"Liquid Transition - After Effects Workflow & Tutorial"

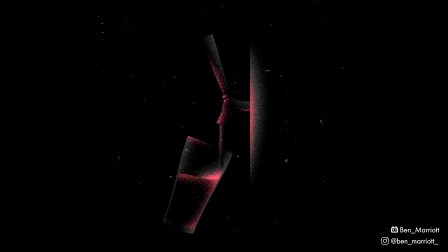I'm going to show you my workflow for this project and break down the liquid transition. Let's begin.
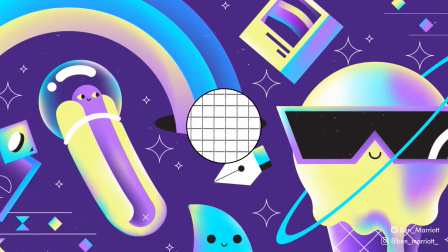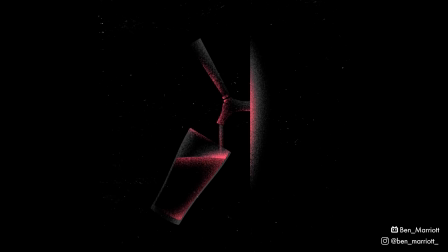Youngbloods, a brewery in Australia, approached me to make a short animation for their beer going to tap, with a can transforming into a beer pouring.
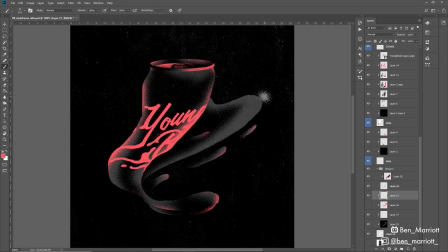I made some style frames first using elements that I'd drawn in Illustrator and ported them into Photoshop and added some shading with this green brush that I've made.
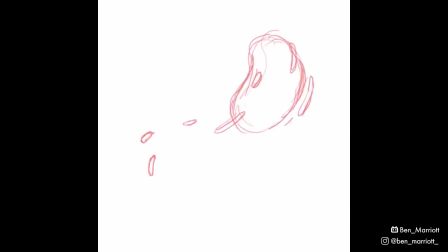I did a rough pass of a cell animation in Rough Animator, but you can use any frame by frame software.
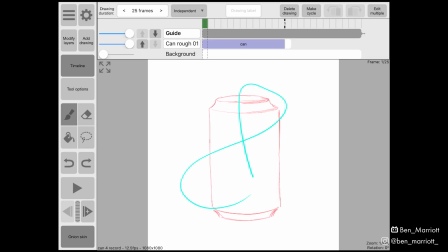I started off with a frame of the can and decided I would try swirling from the bottom left, whipping up and around and then slamming back down where the next designs would be revealed. This would be my guide layer. I started drawing a few frames straight ahead, creating a new frame and loosely drawing where I think the motion should be.
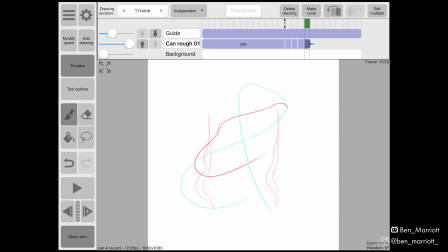About halfway through the transition, I had this elongated blob shape and I knew that it would be smooth sailing for the back of this transition. Because I've done a lot of animation with simple blob shapes, I knew that I just had to draw blobs following this path up and around. More drawings at the top so it slows down and then have them getting further apart and stretching so they accelerate towards this sort of explosion at the end.
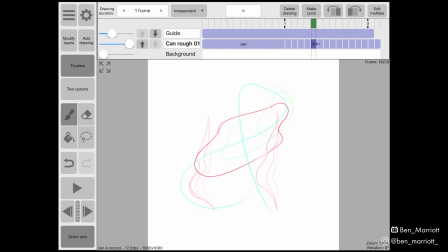I jumped ahead and completed that sort of last section of the transition but I still missed a whole bunch of animation going from where the can started to warp until this blob. So I needed to figure out how to fill those in between shapes because it's a pretty drastic cut here and I knew that this would be the trickiest part.
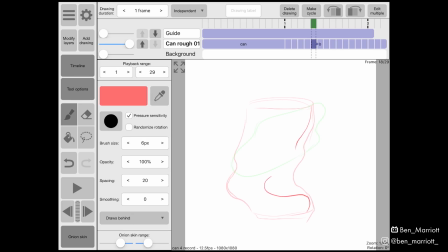And here it's a bit of trial and error. I created a new frame in between these frames and tried to imagine how this can would be turning into the liquid, knowing it was going to look like this blob shape in a handful of frames. Because this was going to be a pretty fast motion, I only needed about three frames that were in this tricky state of warping can. The first one I pushed out these existing warps to their extremes and started to round out the top of the can.
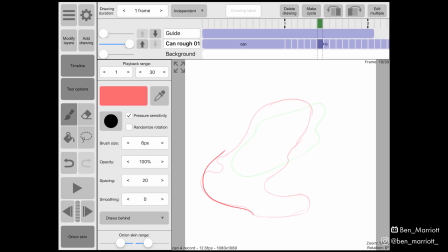On this next frame I rounded out the left side of the can because these sort of tendrils that were sticking out would kind of be folded and wrapped behind that view anyway and that will help us get us to this round shape going to arrive at shortly. and on the right I pushed it further to the left and had the back of the can start to become visible.
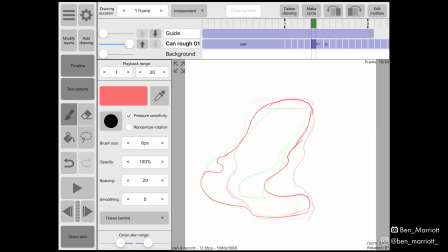Now I was only left with one frame and looking at my onion skins, which is the faded view of the previous and next frames, I drew in between the edges of where these shapes were going to be. This is where the animation was going to be at its fastest, so as long as it kind of made sense, we were going to be okay. And here's what it looks like all together.
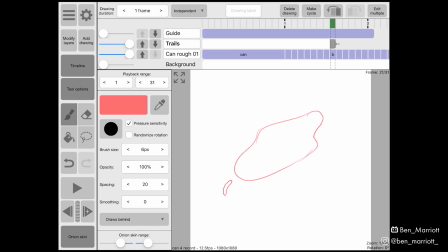To make those little blobs that trail the main shape, I made a new layer and drew a blob where it might separate from the main form, like here when it makes a turn. And then on the next frame, make that blob going the same sort of distance following this main shape. Again, one more going that same shape. And then slowing down, just going a bit further away and the shape getting shorter.
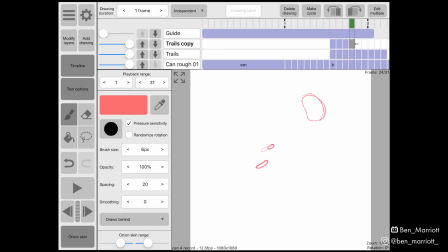And then I repeated that a few more times until that I felt that there was enough. Making sure they don't all start and stop at the same time. Now I worked on that for a little bit longer, sort of tweaking and refining these shapes. And then I added some more explosion effects at the end.
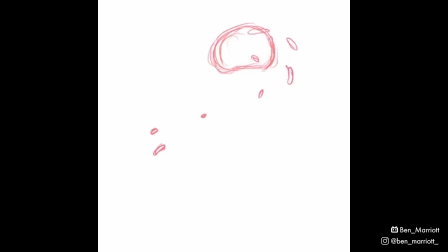And here's what that final rough looked like. I then exported that just as a movie file and imported that into After Effects.
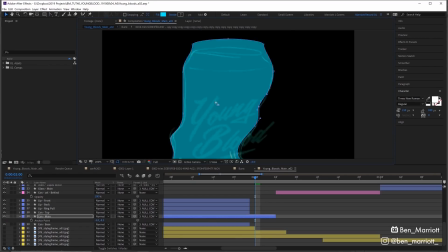To clean up these roughs, I used shape layers in After Effects.
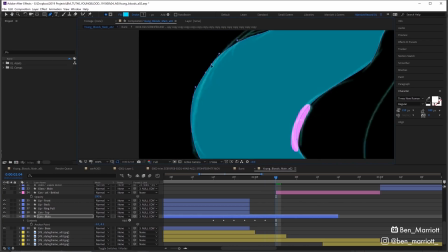For the main can shape, I imported our can from Illustrator, added some extra points with the pen tool and then every two frames moved it to match the roughs.
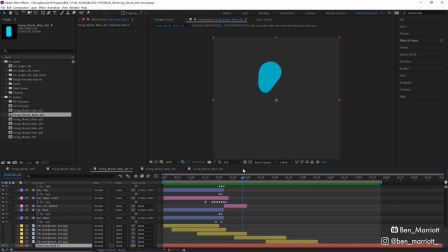Once I got to this blob part, I made a new shape, so it would be easier working with less points. So here's what those cleaned up shape layers look like.
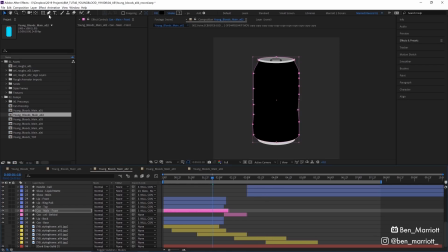To add the shading, I'm first going to colour them black and I'm going to create a new shape layer with my pen tool and draw a shape that goes around the edge of our can here.